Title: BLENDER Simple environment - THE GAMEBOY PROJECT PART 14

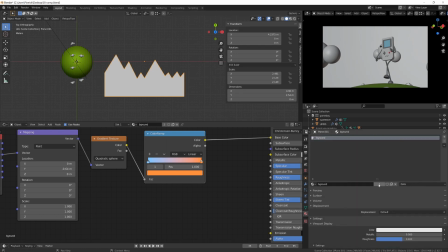8:04 It doesn't matter since we are not subdividing it, and this is a planar shape, so we won't have any shading issue. In object mode here, we just have to align it with the background and slightly offset it so that we will have some projected shadows onto our background, and this will look very nice.
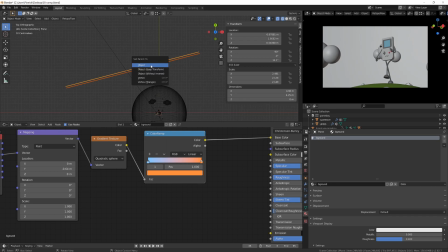8:23 Then it's up to you. If you want to slightly modify its color, just go into render mode and play with the material.
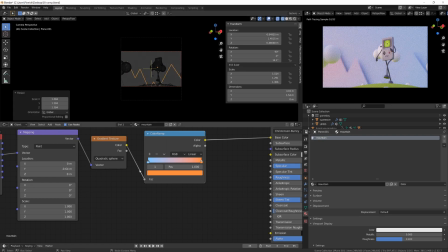8:31 Don't forget to first duplicate it since it's sharing exactly the same material as the background plane. Scale your mountain as you want, modify the mesh if you want.
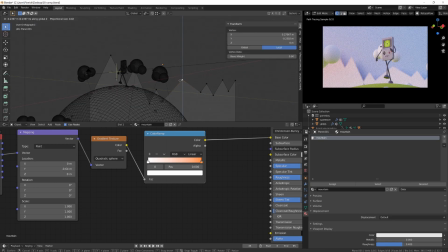8:44 One last thing I'd like to do before we launch the render is to slightly improve the lighting.
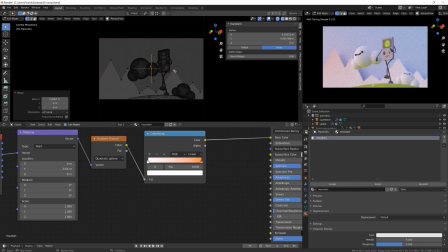8:51 So it will be very simple. I just want to add a slight rim light on the right side of our scene.
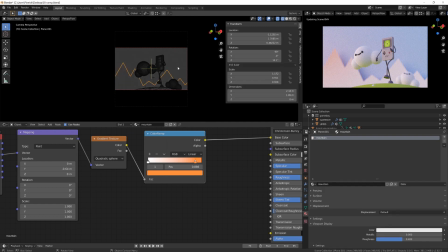8:58 This will help our character to pop out from the background.
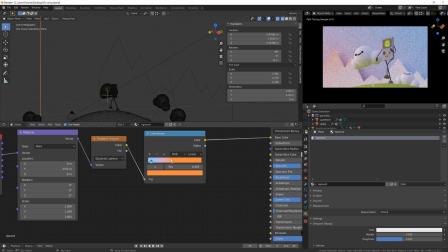9:02 This is a very common technique. If you want to know more about it, you will easily find little tutorials about it looking for 3-point lighting.
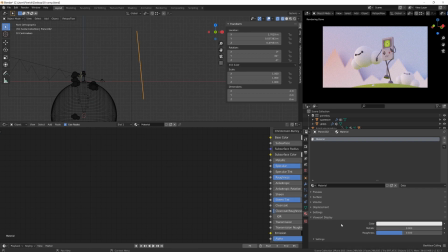9:13 Instead of using a light, I prefer to use a simple plane,
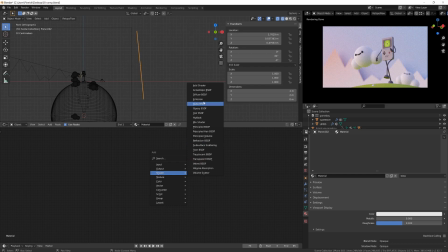9:17 and I will add a new material to it and replace the principal BSDF shader with an emission shader.
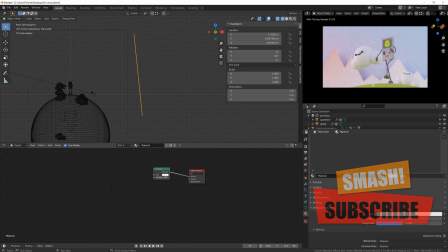9:23 As soon as I will increase the strength, I will see the result on my character.
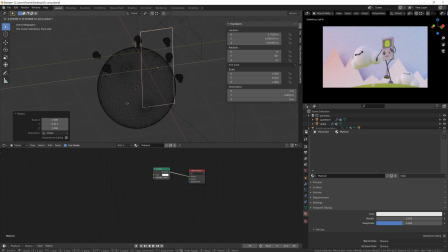9:29 Here the plane is way too big, so it's lighting a very large area of the character. I will make it smaller and place it on the back,
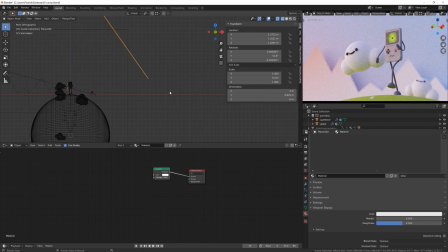9:38 so that now I have a nice and subtle rim light on the character and on the clouds. You can slightly change its color to a more bluish one.
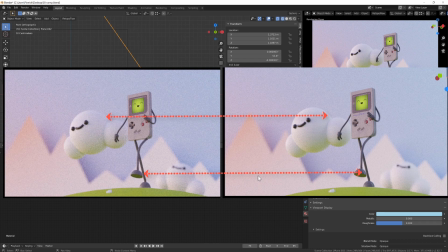9:49 You can see on this before and after comparison that it's adding a few lighting details to our picture.
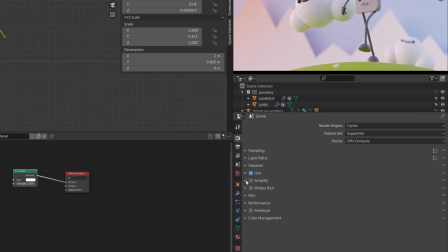9:56 Before we go to the next video, I will increase the sample to 256. This should make our render clean enough. This will be the end of this video.
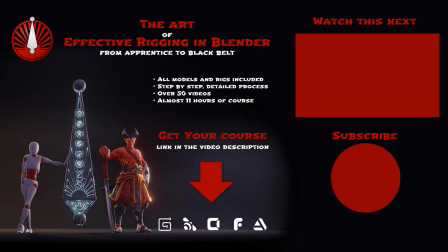10:07 Please like to support and subscribe if you like my content. I see you in the next one.